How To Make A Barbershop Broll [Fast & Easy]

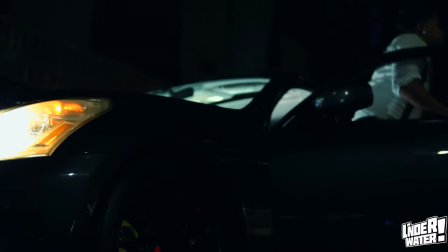[0:03] JPB. It's only right, baby. Yeah, why you mad? I got a bag, bro.
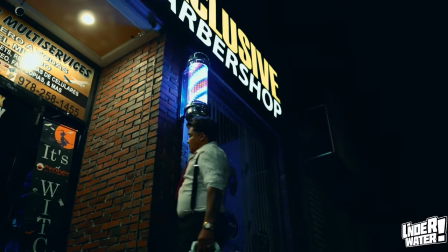[0:09] Name hot in these streets, no Tabasco. But I'm so stubborn, that's a fact, yo.
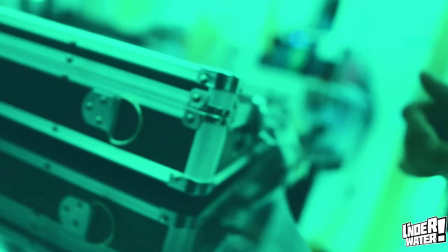[0:14] And if you think I'm running, you can run it back, yo. Go run it back. You know that I run it.
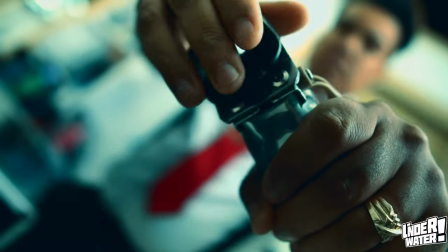[0:19] Everything you wanna do, I already done it. And I got your little boo telling me she love me.
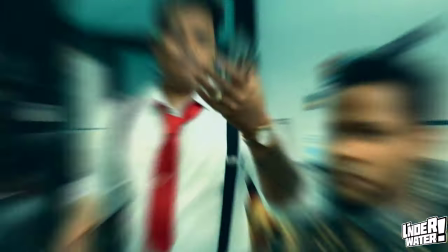[0:24] I got this one, that one. Damn, it's gonna be a long night. Yeah.
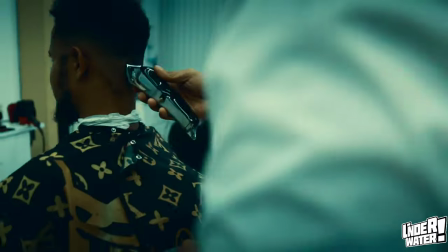[0:32] You know.
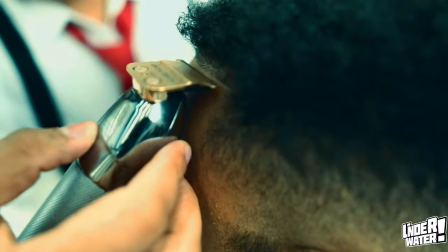[0:35] I said, damn, it's gonna be a long night.
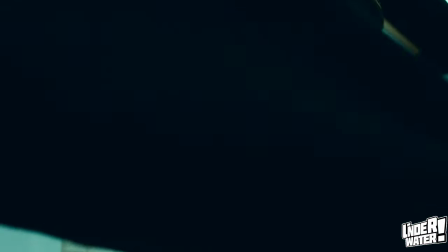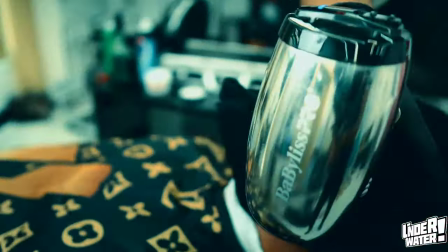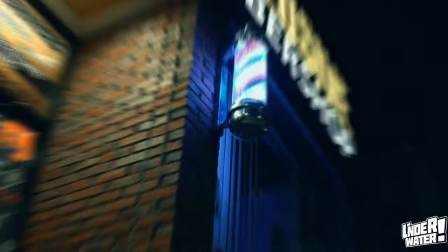[0:48] Shorty, drop it for a real one. Yeah. Go ahead and pop it, let me feel some.
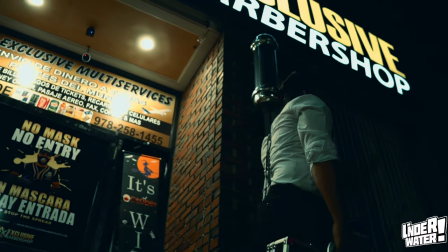[0:53] Let me feel some. Do it for the boy with a bag now. Movie star money making everybody act out.
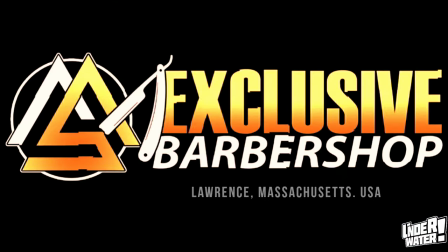[0:58] I don't lie to these women. If I want them, then I tell them, don't get fly.
Today's video is going to be a little bit different than usual. Rather than just make an editing tutorial, we are going to talk about the B-roll comp set as a whole. Also, I'm going to share with you some tricks to enhance your production value, equipment, and how I edited that tutorial with Kinemaster.
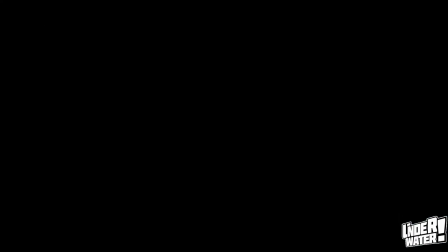[1:19]
Without any further ado, let's go under. The first thing that you need to take into account when you are preparing for a B-roll is the music. Music selection is by far the most frustrating part of content creation, but music is what's going to dictate the flow of your story. I put together a list of copyright-free websites and channels that can help you with your music selection.
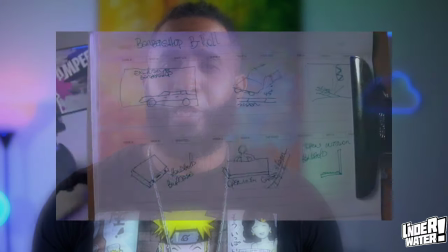[1:43]
The list is on the description box below. Second, make sure to create a storyboard and a shot list for your project. Trying to guess what shot you are going to do next doesn't look professional at all, and is going to be reflected in your work. Plus, the last thing that you want if you're working with a client, like I was for this project, is to give him or her the impression that you don't know what you are doing. There is a website on the description box below that you can use to print out free storyboard templates for your next project.
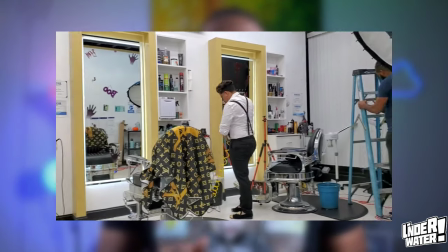[2:11]
And third is logistics. You need to make sure that you visit the location before the shooting if possible.
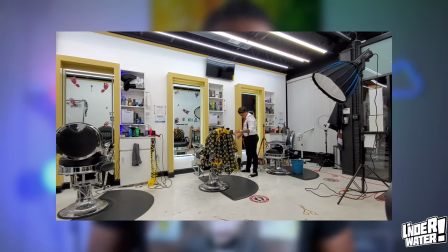[2:18]
Make sure to have a list of all the equipment you are going to need. Let's jump into Kinemaster to see how I edited this project.
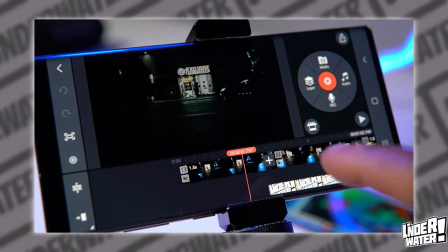[2:26]
Okay, so the first thing that I did was to shot the establishing shot.
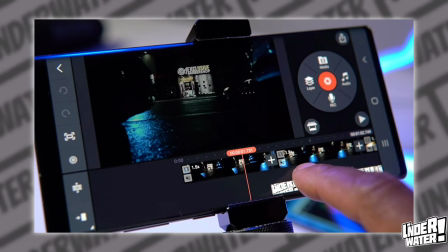[2:30]
This shot is very important because it allows you to tell your audience where your story is taking place.
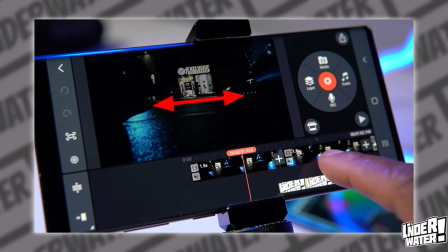[2:36]
So for that, what I did was I placed myself across the street between my car and my friend's car,
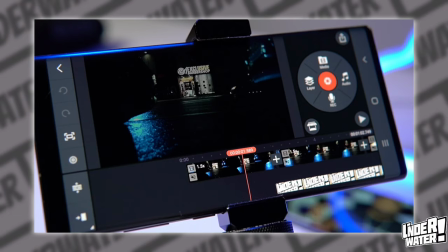[2:42]
so I could use an asset foreground to add movement to the shot. And the camera was mounted on a slider.
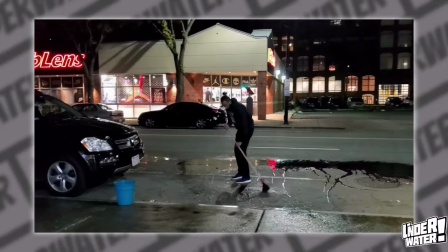[2:49]
I also, and this is one of the tricks that I use, I got the street completely wet,
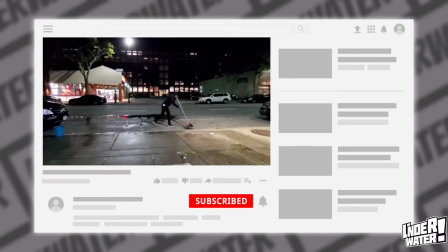[2:54]
as you can see, so any light will be reflected on the water.
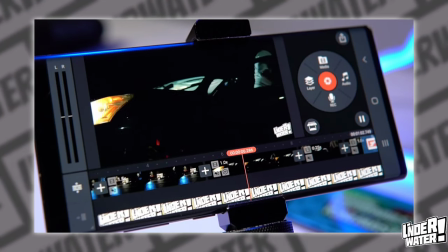[2:58]
So for this shot, what I did was I placed my slider on a 45 degree angle to the front of the car.
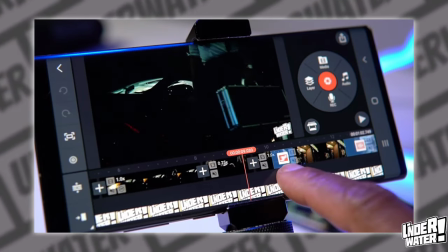[3:04]
And I did this for two reasons. I wanted to make clear who my subject is.
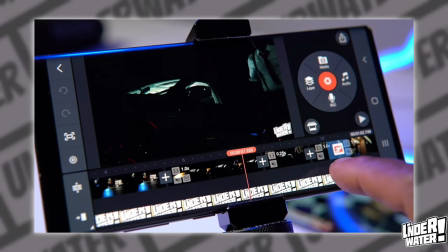[3:08]
Meaning if it was a man, a woman, a child, an animal, whatever the case might be.
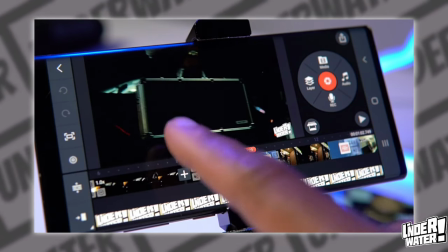[3:14]
And two, I wanted to showcase his working tools. In this instance, it's a briefcase.
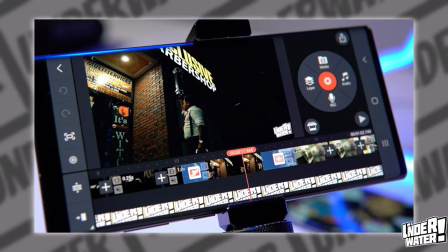[3:19]
The next shot shows my subject entering to his working place. And the very first shot after that one shows my subject getting ready for work.
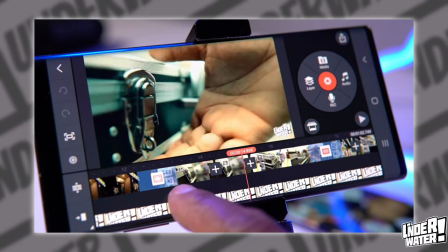[3:28]
And again, it's showing the briefcase, which gives continuity to the scene.
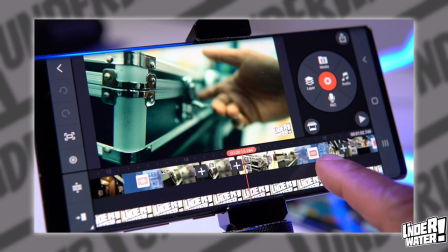[3:33]
So try to keep a steady flow throughout your video. The following shot creates anticipation.
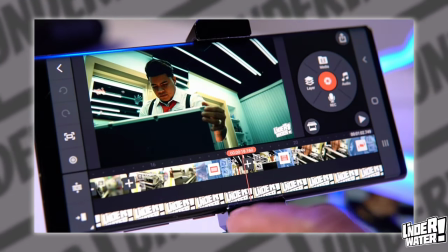[3:39]
He opens the briefcase, but you don't see what's inside. To make it more dramatic, what I did was I placed two bicolor temperature lights inside of the briefcase,
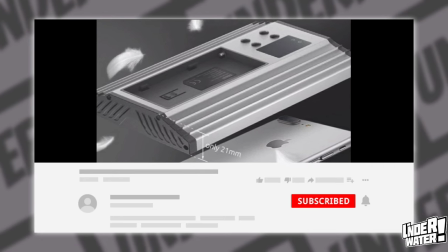[3:48]
and I used a warm color to create contrast, as you can see in these areas.
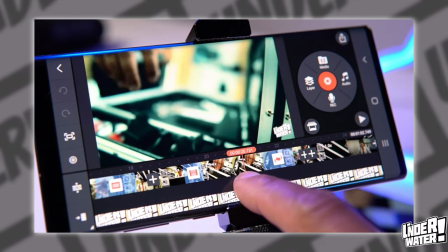[3:55]
The shot after that shows the interior, and from there, every shot is pretty much up to you.
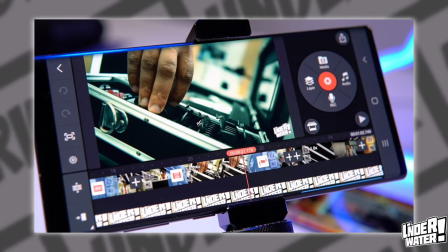[4:01]
The only thing that you need to keep in mind is your sequence. It has to make sense from the point of view of your audience.